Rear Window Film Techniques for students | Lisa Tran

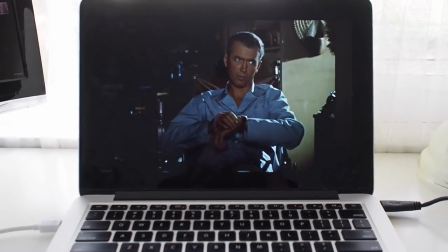[0:00]
Hey guys, today I'm going to be talking about some film techniques in rear window.
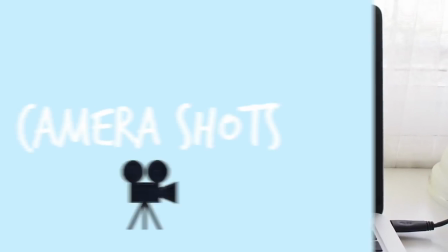[0:05]
If you haven't checked out my video on film techniques to help you get familiar with some of them,
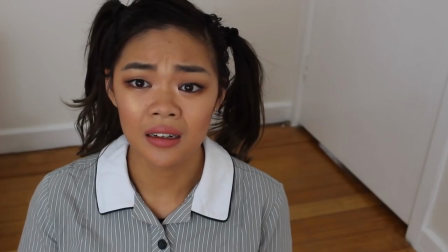[0:11]
then go ahead and check that out and then come back to this video. Even if you're not studying rear window for VCE,
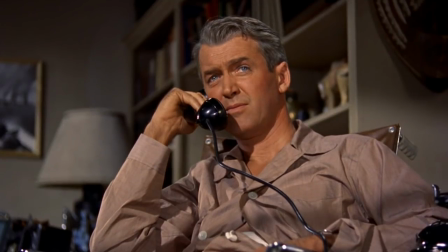[0:17]
I think the way that I'm analyzing this movie in the next few minutes should give you enough of an idea
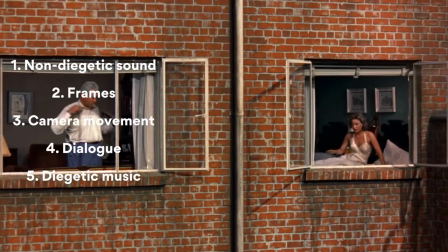[0:22]
for you to take away and go ahead and apply those same analytical skills to your own film.
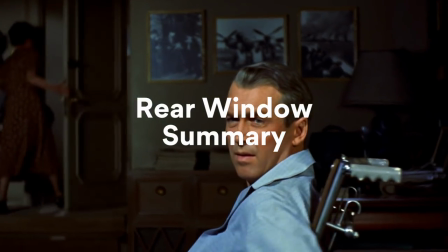[0:27]
So let's get started. To summarize this movie really quickly, the entire film is from the perspective of L.B.
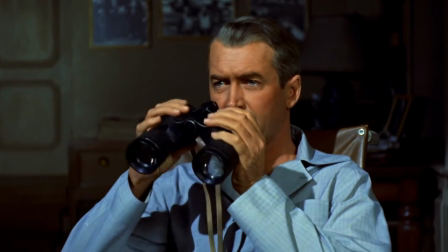[0:34]
Jeffries, as he is wheelchair ridden and spends his time looking out his rear window.
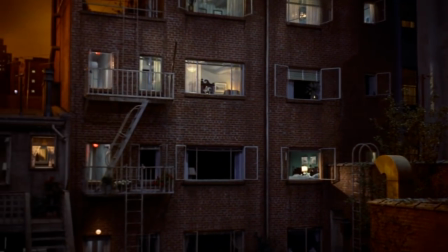[0:39]
We look and see many of his neighbors and we come to understand their lives a little bit too well.
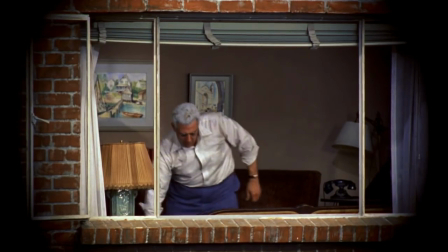[0:46]
This film follows a murder mystery and the question is, who done it in this neighborhood?
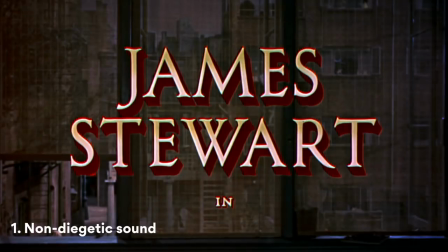[0:52]
So if we have a look at the introduction to this film, the first thing you'll notice is there is non-diegetic music.
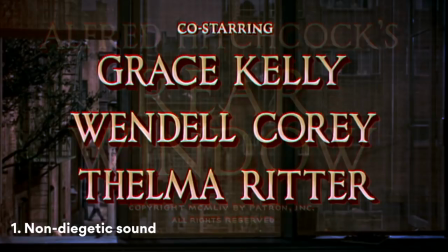[1:03]
It's fast paced, so sensible, and it keeps you on your feet. For me, this music is jazz,
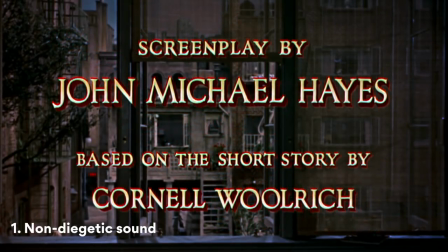[1:10]
so it's very upbeat and therefore it makes the audience unsuspecting that something sinister is about to happen.
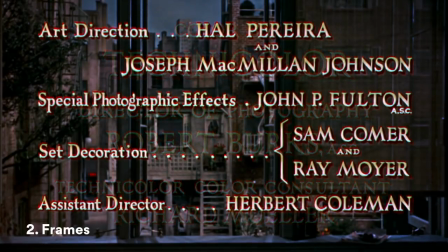[1:19]
The second thing is frames. In our first shot, have a look at the frames. There's a slow reveal of a three-panel window.
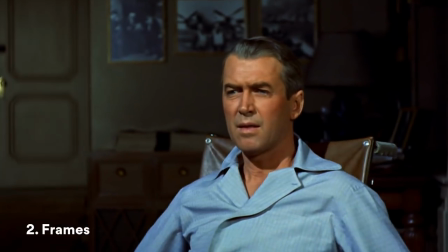[1:27]
The theme of voyeurism is immediately established, where you enjoy watching others.
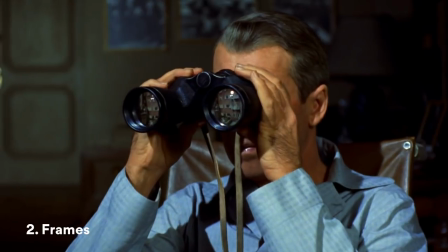[1:34]
Throughout this film, there are constantly shots which are framed by window frames, door frames, and hallways.
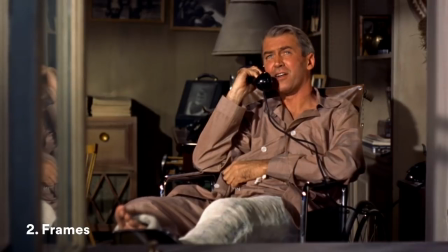[1:40]
The window is shown to represent an almost cinema-like view for Jeff.
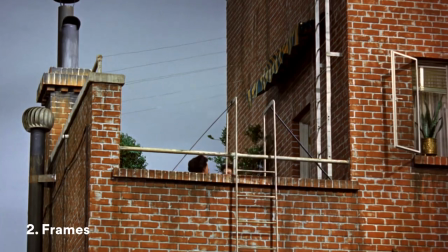[1:44]
He is the spectator of this theater, where he sits and watches his neighborhood from his chair.
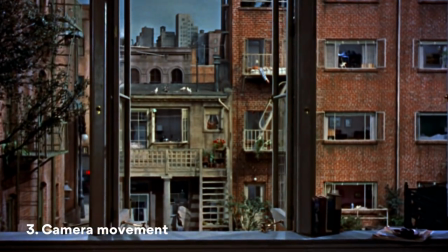[1:50]
Camera movement. The camera moves like somebody moving towards the window. We're viewing out.
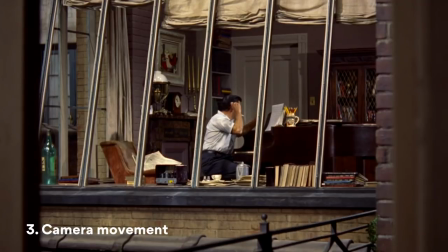[1:56]
The entirety of the film is seen through the window of the protagonist.
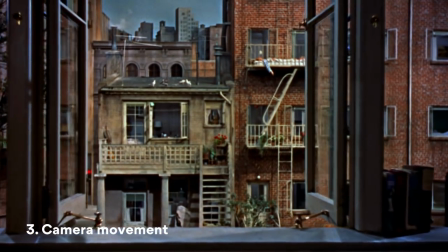[2:00]
The camera moves forwards as though someone in the house is moving towards the window where we're watching out onto the neighborhood.
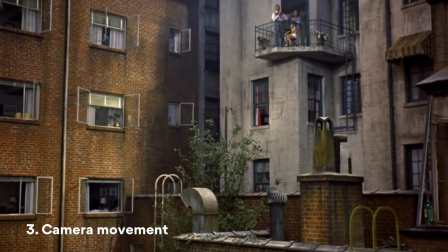[2:08]
As we see the stories of other people living in the apartments unfold, we see it all framed by their windows.
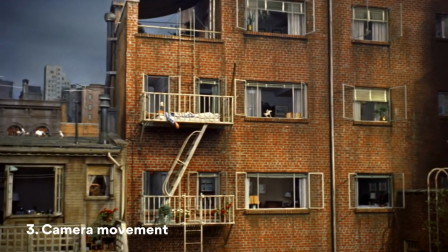[2:14]
This gives a strong sense of being an outsider, separate from the going-ons of these people and yet strangely intimate.
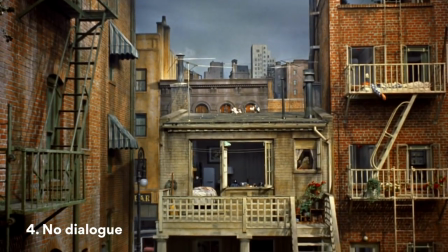[2:21]
Number four, there's no dialogue. This adds to the theme of voyeurism.
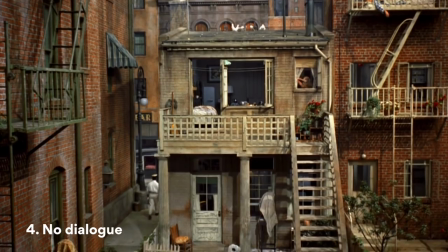[2:26]
The opening of this film has no dialogue at all.
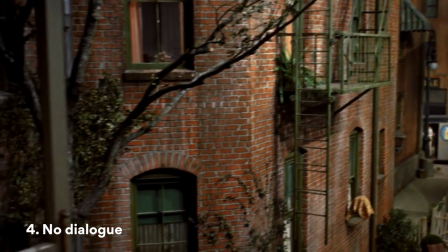[2:30]
Instead, through the way the camera moves, we're able to gain a lot of insight on the happenings and going-ons of this neighborhood.
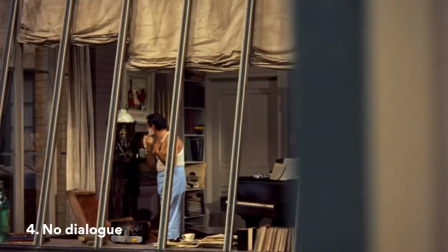[2:39]
Through the camera work with close-ups, we understand a great deal about the neighbors but also Jeffries, who is wheelchair brown because of his injuries.
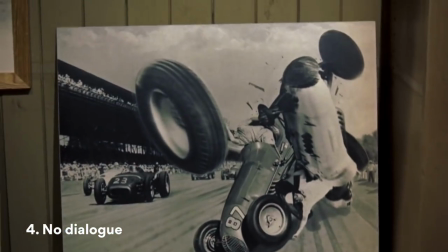[2:47]
We learn that he is a photographer and that he is a big traveler as well,
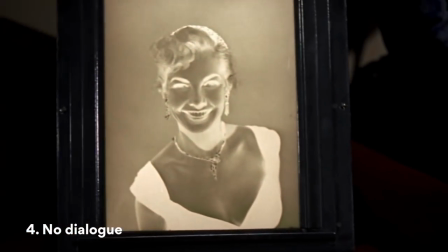[2:52]
and that he has a very close relationship with a famous model and celebrity.
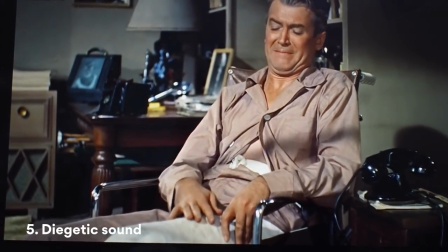[2:58]
Diegetic music. The majority of the sound throughout the film is actually diegetic opposed to non-diegetic.
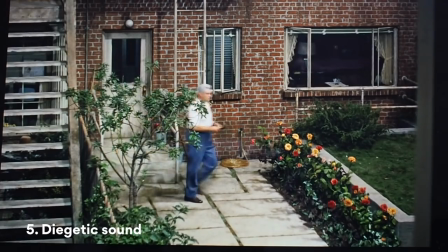[3:05]
This means that us as viewers experience the film as though we are there ourselves.
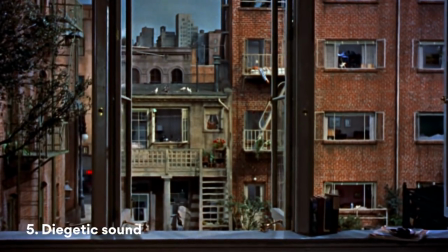[3:10]
This links back to the idea of the camera movement moving out and watching out onto the field,
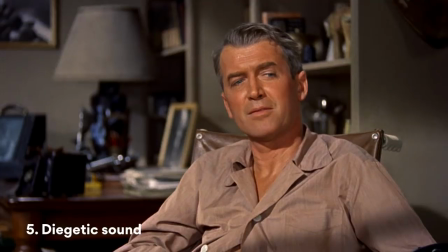[3:15]
as though we are participating in this watching ourselves. Number six, symbols.
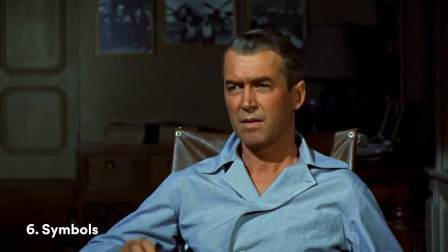[3:21]
The audience is showing everything through Jeff's eyes through the use of binoculars, and these binoculars represent his sight.
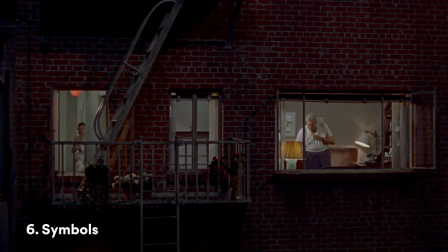[3:28]
It gives us, again, a real feel for Jeff and his isolation.
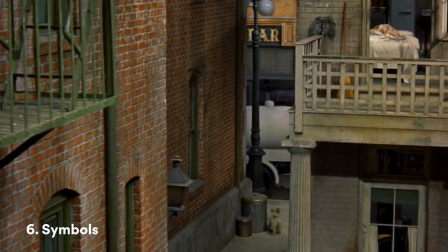[3:32]
The use of the small alleyway onto the main street also highlights the sense that Jeff
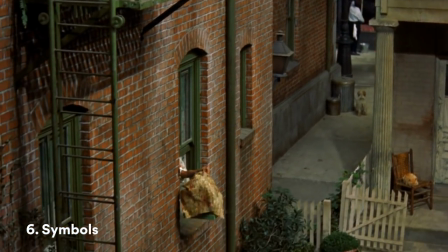[3:37]
is socially isolated and any social encounters are far away in the distance.
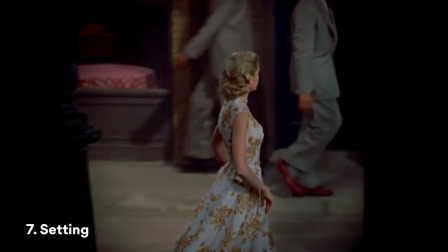[3:43]
Setting. The way that the neighborhood is constructed reflects how this is Jeffrey's entire world, at least while he's stuck in the cast.
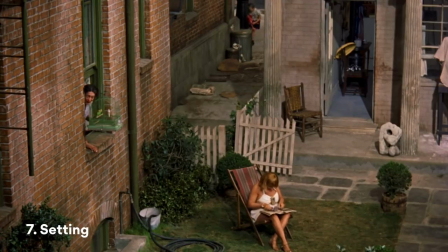[3:51]
The only avenue to the outside world is a small walkway that enters onto the main street,
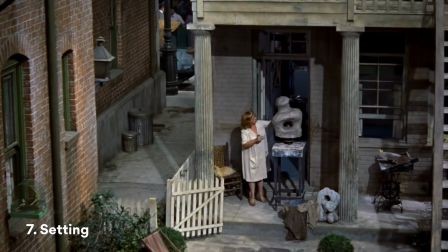[3:56]
which again highlights his social isolation and that any social encounters are far away in the distance.
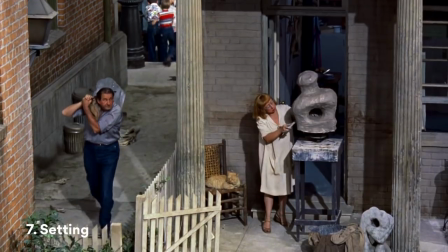[4:04]
Lighting.
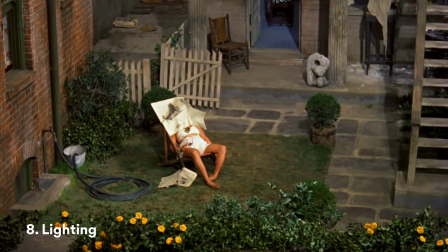[4:04]
This is used again to convey a deeper meaning to the audience, but this time in a very literal sense.
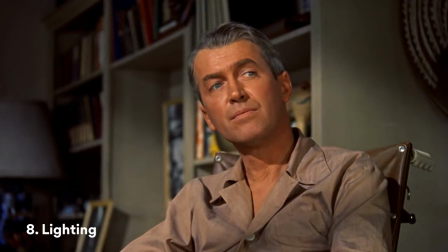[4:11]
Lighting is used to represent knowing.
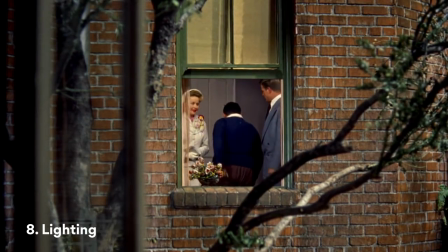[4:13]
When the people in neighborhood apartments have their lights on and shades open, we and Jefferies are able to see them and what they are doing.
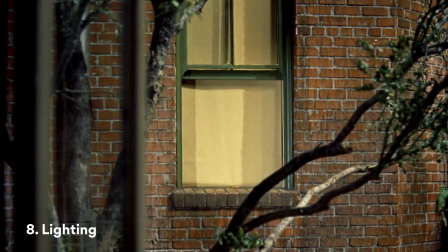[4:21]
When they have their lights off or they're in silhouettes, Jefferies, as well as us, can't know.
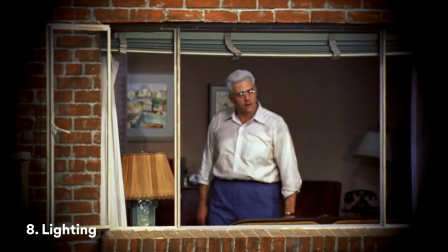[4:27]
Jefferies uses this to his advantage as well when he peers into the murderer's home.
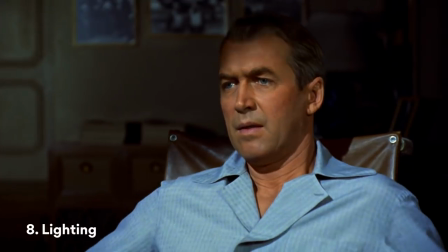[4:31]
He asks to turn his lights off when he's doing something that he shouldn't be and his lights on when he's not watching the neighborhood.
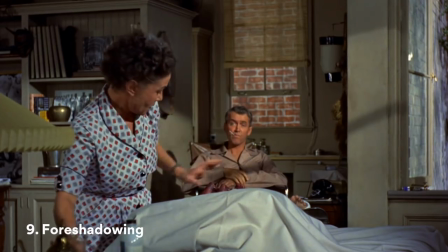[4:38]
Nine, foreshadowing. The insurance nurse at the beginning of the film says, I've got a nose for trouble.
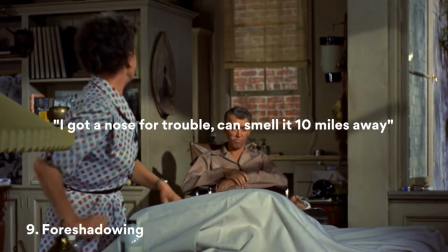[4:44]
I can smell it 10 miles away. All of this is foreshadowing something terrible that it's about to happen.
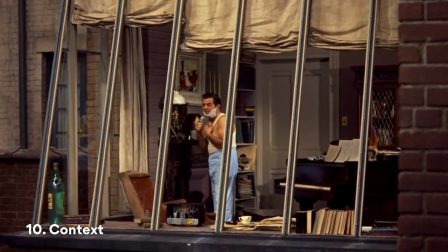[4:49]
Context. The audience are shown people shaving, waking up in the morning and answering the phone.
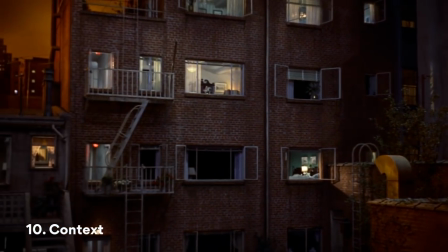[4:55]
Very normal everyday activities. This represents that each of these windows show a sneak peek of what life was
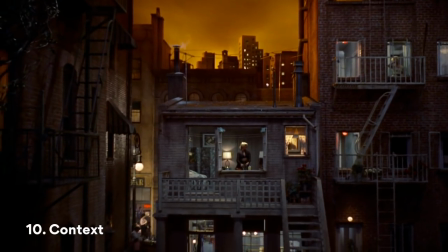[5:02]
like as an American living in this part of America in the 1950s, especially because each character represents a different background.
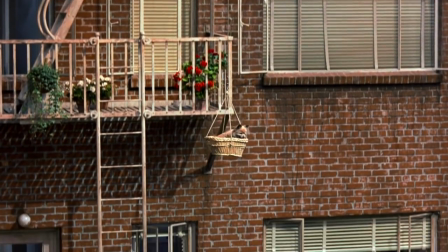[5:10]
These are just 10 film techniques that I have discovered within the first 15 minutes of this film.
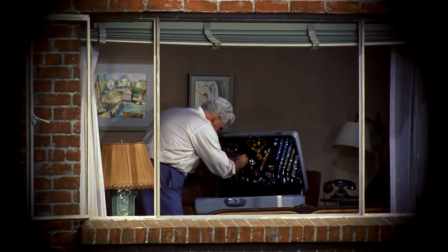[5:16]
Let me know if there's anything else that you have found within the first 15 minutes of this film, and please give this video a thumbs up if you enjoyed what I had to say.
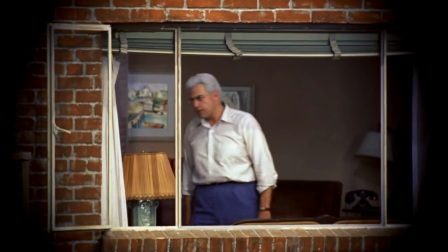[5:24]
It was very succinct because I just wanted to give you a sneak peek into how I analyze films in order to prepare for my essay writing.
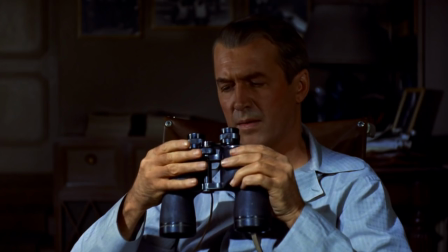[5:32]
If you wanted to request a film for me to focus on next time, then feel free to do that. And I will see you guys next time.
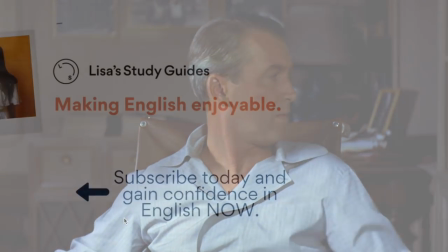[5:38]
See you guys soon.